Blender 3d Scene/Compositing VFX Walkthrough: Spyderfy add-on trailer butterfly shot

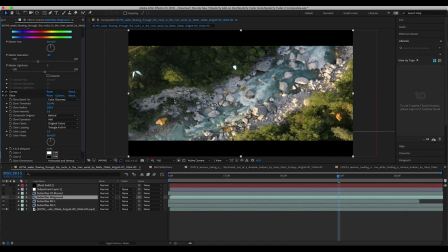[7:57]
Organic objects kind of like skin or these butterflies here, obviously they're so thin that you know light actually passes through them and they sort of glow so one of the ways we do that in 3D is by using subsurface scattering but once we create that material you know we have to composite the
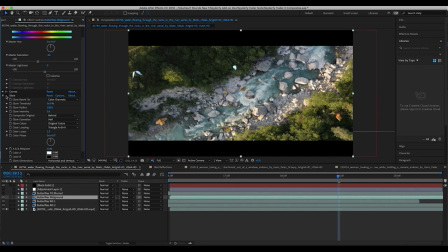[8:14]
element into the live action shot so I've just added a glow which helps enhance that effect and bring them to life a bit more so I've added a very basic glow to this midground butterfly element then I've added some directional blur to this one as well with that same angle,
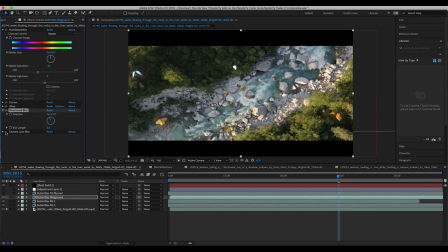[8:29]
very subtle with a blur length of 0.5 pixels. And then finally, I've added some camera lens blur to match the sharpness of the live action shot. Finally, what I've done here is I've duplicated our mid ground butterflies and scaled it up to be closer to the camera on this last layer here.
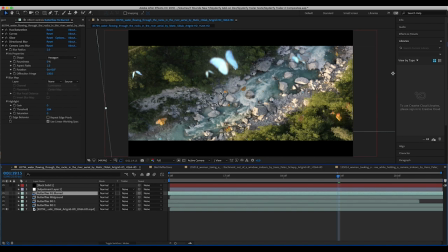[8:46]
And obviously when you scale something up, you're going to lose pixel data. But the reason I can get away with that is because they're so close to the camera that the element would actually be blurred. So I've just used a few different effects here to blend it into the shot.
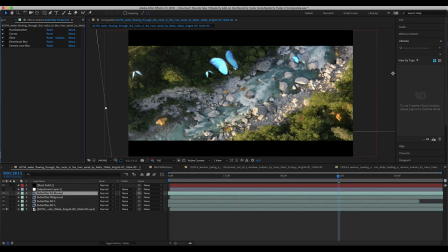[9:00]
This is our raw render pass and we're losing a little bit of pixel data but that's not a problem because once we add these effects it'll blend pretty well. So I've added a basic hue and saturation effect here, brought down the saturation to match the saturation of our live action shot.
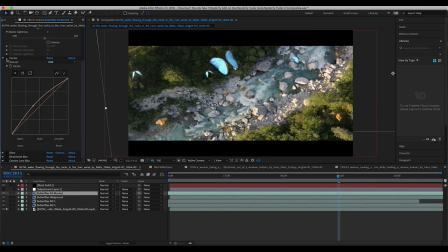[9:15]
Then as I did for our other mid-round element I've increased the curves level to brighten them up a bit and match their levels to the live action shot. Then I've again added some glow to this butterfly, again creating that translucent feel and integrating them into the shot a bit better. And you can play with the threshold, glow radius,
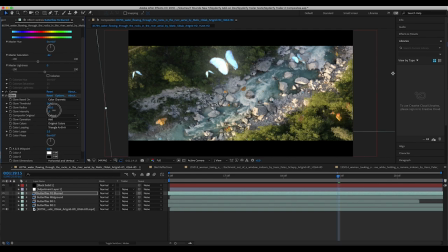[9:34]
and glow intensity to kind of tweak how much you want your butterfly or whatever element you're adding to glow. And then I've added some directional blur as I did before, which already makes it match much better. And finally I've added some camera lens blur where I increased the blur radius quite a bit more than the other
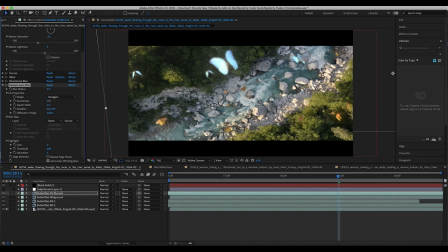[9:52]
two elements in the shot because they were close to the camera and would likely be out of focus for the camera. Finally as I mentioned I've just added an adjustment layer with a lumetri color preset and got this final result.
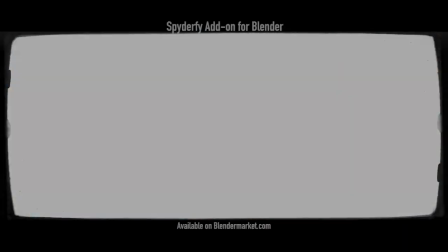[10:04]
Anyways guys that is how I composited these butterflies and how I created this shot for our Spotify out of the blender trailer.
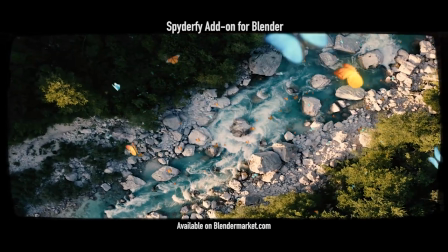[10:10]
If you have any questions or suggestions feel free to leave a comment in the comment section below. Let me know if you want me to keep making these breakdowns or if you feel they're kind of redundant feel free to leave that comment down below
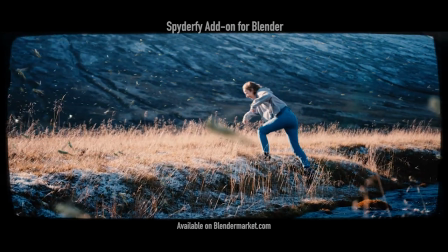[10:18]
as well regardless we have lots of tutorials coming in the works here so stay tuned for those and i'll see you next time